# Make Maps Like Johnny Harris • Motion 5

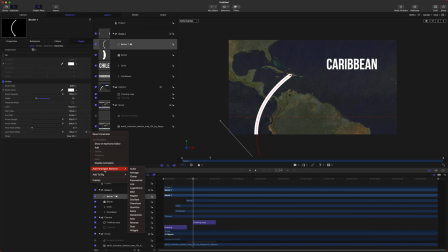So we'll just find our last point offset here. Click this down arrow, add a parameter behavior, and we are gonna use the parameter behavior of ramp. Ramp is just a really great way to get a nice smooth animation.
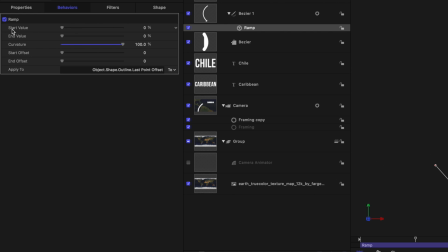So we'll find our curvature slider here, set that to a full 100, and then we'll come up here to the start value, and we will set that to -100%.
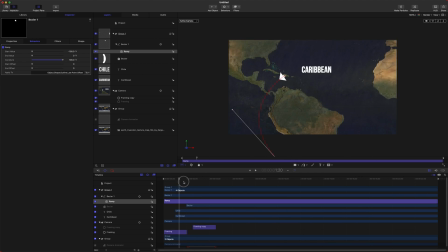So now it's starting from nothing. So you can see the ramp is happening very slowly over this animation.
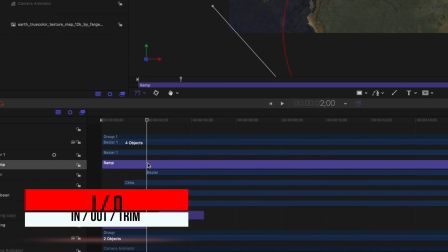So let's fix this by setting an endpoint here. We'll push I, that will start the endpoint there.
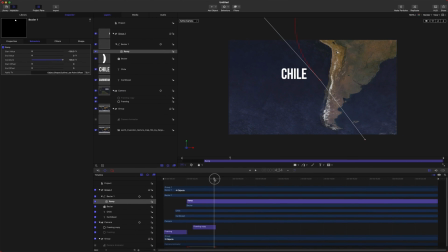And then come to the end of our framing copy here, and we'll push O,
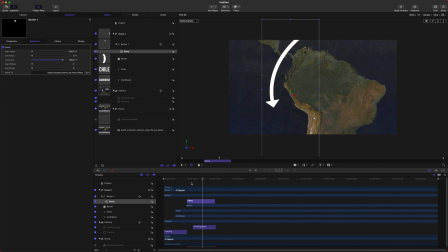and that will create a nice dynamic little animation for our arrow pointing down to Chile. And you'll notice that it's got this weird blip here, so we can fix that by selecting our Bezier curve,
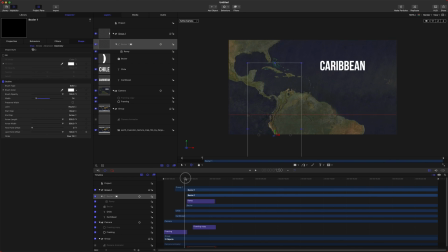and we'll just push I, and that will trim it down to size so that it doesn't have that weird blip anymore.
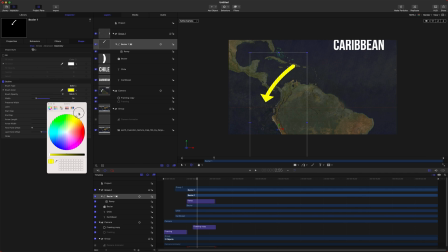Now we could dial in the color of this. We could set it to like a yellow color or something, or even red to show danger.
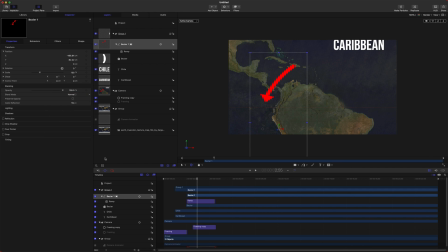We could go to our properties, and we could set the blend mode to something like overlay. So now it's just over the top of the map, almost like it's drawn on there. And now let's say that we want, when it gets here, a lot of the time I'll see Johnny Harris, you know, kind of create these circles that show tension or war or something like that to highlight a point on the map.
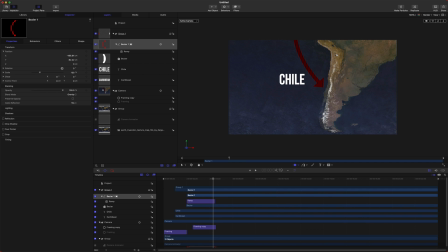So to do that, let's go ahead, select our circle tool here, and we'll just create a circle generally about the size that you want it. Somewhere in there is great. And once again, this circle is in 3D space, so it's down below everything. So we'll just reset the position on that. And then we can select our tool. We could drag it over here.
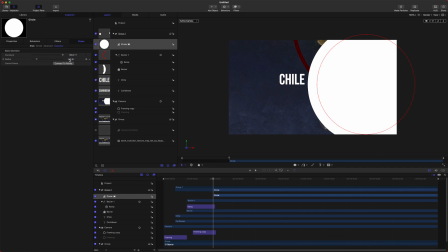The scale is way too big, so we'll jump into our geometry and drag that down to the size that we want.
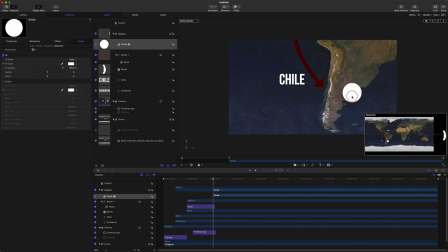And also, I think this has an outline, so there we go. We'll just dial that into the location that we want. So we'll set that to 45, just so it's nice and clean. Let's go ahead, change it to be red to imply danger. And then we can go over to our properties and we're gonna animate this scale here.
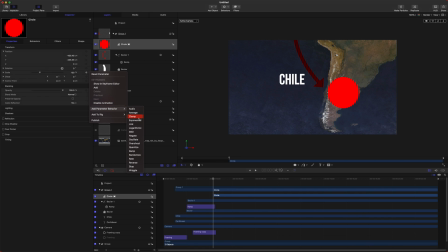So we'll click this down arrow, add a parameter behavior. We'll select ramp once again. We'll just move forward about a second. We'll push O so that it trims our ramp down to 1 second. And then we can drag our curvature way up and set our start value to -100%.
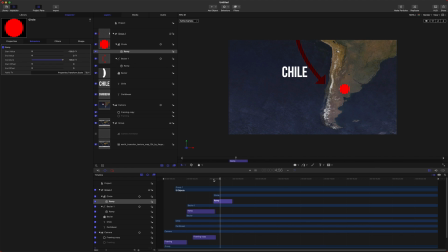So that it's starting from zero. And as you can see, it plays out and just slowly grows over that section. Now we can go back to our properties and set this to overlay. And so now we have this gorgeous looking red circle over Chile.
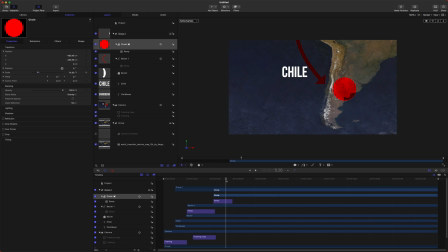And let's say we wanna have two of these. We could just do Command D, drag it a little later into the frame. And then we could drag this one up, say to this area, and we'll have another red circle. And we could even adjust the scale here to be 100, so it's a lot bigger.
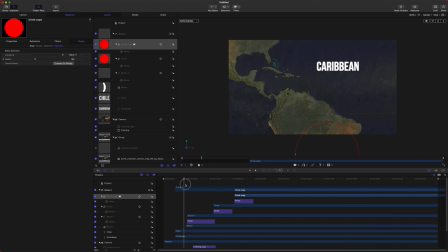Just like that. So one last thing that I want to show you is you could actually have your text animate in.
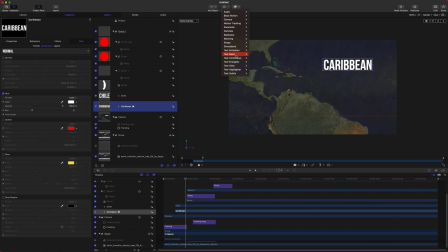We're just going to select our Caribbean here and we'll go to our text behaviors and we could do text basic and let's just do fade characters in.
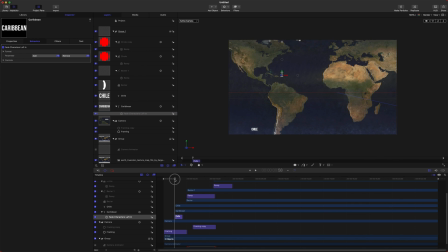So now it's almost going to write those words in Caribbean just like so. We move down and here's Chile. We could have Chile also animate in.
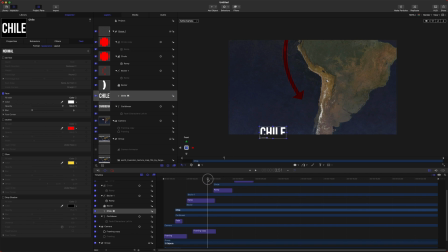Let's see if we find a point right here. Maybe we want it to start going in. So we'll push I for in. And then we could go to our behaviors, text basic, and we could do fade characters left in again.
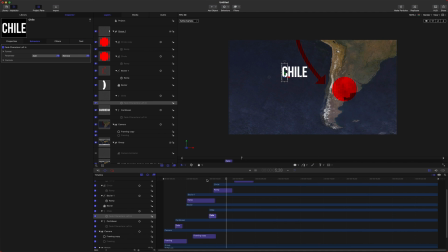So now it'll kind of write in Chile. And we got our growing animations there.
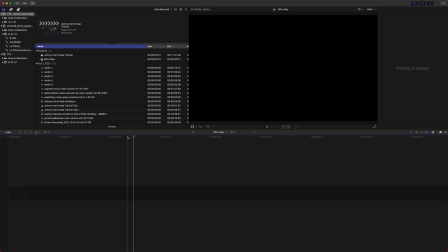So if that seemed like way too much work to build in Motion yourself, well, I have got good news for you.
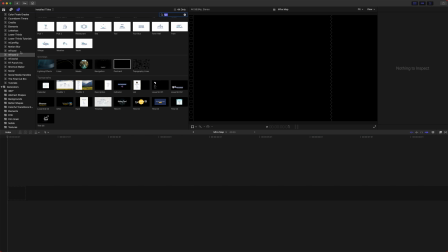Motion VFX has got you covered. So I'm gonna actually show you from their M Travel 2 pack, this really cool travel map animation they've got built.
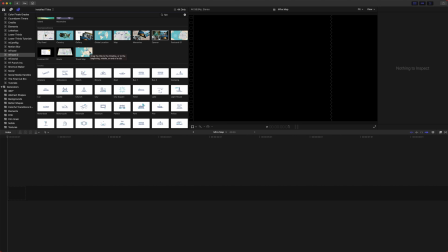And I'm gonna show you how to use it. And we're gonna try and recreate the effect we just made in Motion, but in a matter of seconds.
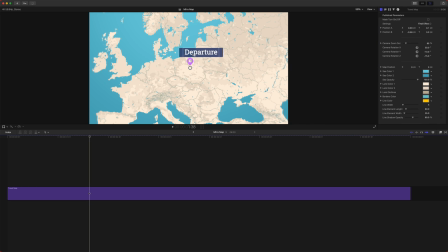So I'm gonna drag in their travel map from their titles. And we've got our departures over to our arrivals. So what we can do is go up here to the settings and we're gonna change this to set location.
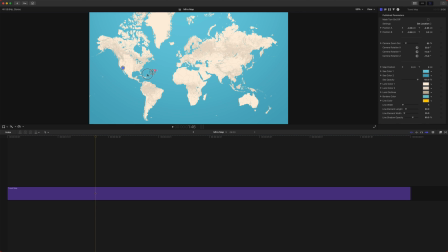So you've got the pink dot and you got the blue dot. We're gonna drag the pink dot over here to the Caribbean and the blue dot down here to Chile.